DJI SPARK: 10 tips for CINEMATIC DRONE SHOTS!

It's just gone 8 o'clock in the morning here in Melbourne. The sun came up about an hour ago, and the lighting is really nice right now.
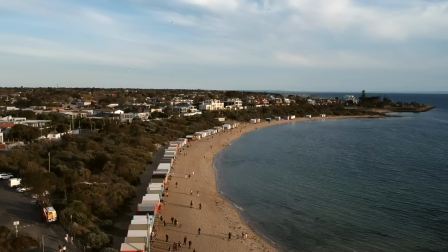(4:14)
I always recommend if you're going to fly your drone, try and fly it either first thing in the morning or last thing at night when you've just got that beautiful either golden hour if you can get it, or still having a nice low sun. So you get all these nice textures in the sky.
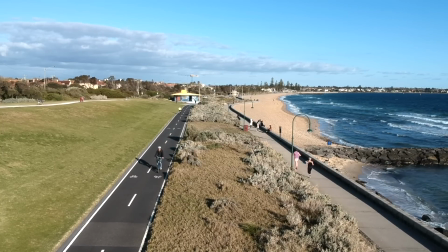(4:27)
I always try and film with the sun behind the drone, so that's helping light whatever subject you're focusing on.
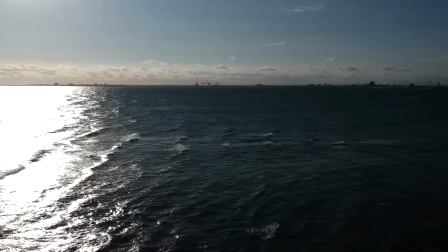(4:32)
I don't really like to film into the sun because I don't think these drones do very well filming directly into the sun. You get these big areas of white where everything's washed out. Oh, and actually as a bonus tip, if you've got the sun behind the drone and you're focusing on something on the ground, be careful not to get your own drone shadow in the shot. because like I said earlier, you kind of want these shots to not be obvious that you're using a drone to film them with. And the obvious way to tell someone you're filming with a drone is when the drone shadow goes right across the foreground in front of you. Okay, next up, 2 tips that kind of contradict each other. The first of which is shoot low down.
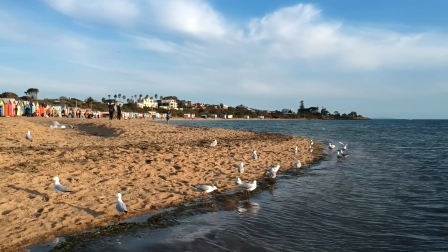(5:06)
What I mean by that is keep your drone actually low down by the ground, so you're not actually way up high like you would traditionally associate drone footage with.
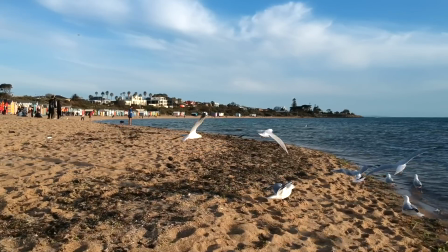(5:15)
When you've got your drone low down and you're flying past a single subject, it's like you've basically got a stabilized shot. It's like using a camera on a gimbal, but instead you're using your drone. And again, you're not making it obvious that you're using a drone to take that shot.
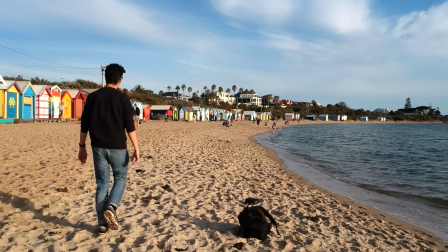(5:27)
Follow shots are really good for this kind of thing as well, where you put the drone behind someone and you have that someone either walk towards the drone or away from them.
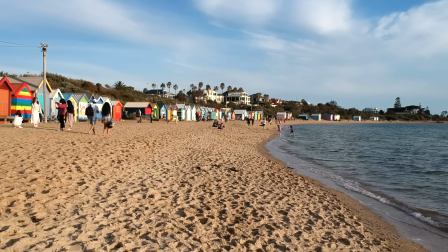(5:34)
Once again, it's not obvious you're using a drone to film that, and you get that really nice smooth motion as that person's walking past the camera. And following on from that, like I said, of course, the reverse is send your drone up as high as you legally can,
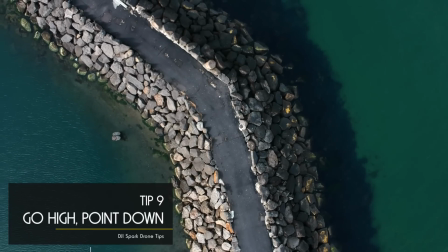(5:47)
obviously, but try and get your drone nice and high and then point the camera straight down.
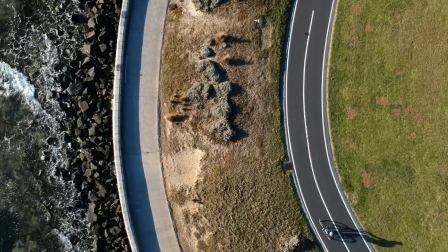(5:52)
And this shot, this style of shot,
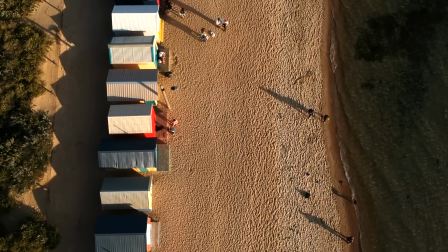(5:54)
is one of my favorites with a drone because you pretty much can't get it with any other type of camera out there unless you are flying in an aircraft or chartering a helicopter. And following on from that, my next tip is use locked shots wherever you can, which is set the drone and then don't move it. So whilst of course you can move the drone and get those beautiful moving pictures,
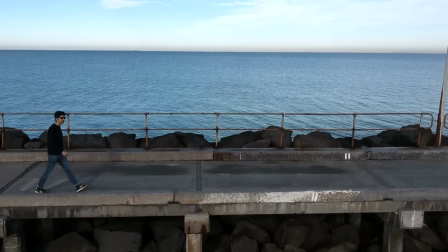(6:13)
if you position the drone and then have the thing that you're focusing on move for you, I actually think it gives you a slightly different feel, and once again, it makes the user forget that they're looking at footage that's being shot by a drone. Alright, those are just some of my tips for how I make my drone footage more cinematic. Let me know in the comments below what some of your tips are. If you liked this, then like this. If you're new to the channel, do click on subscribe. There's new aviation and travel content like this that comes out a couple of times a week here on the channel. Otherwise, thanks as always for watching, and I'll catch you in the next video.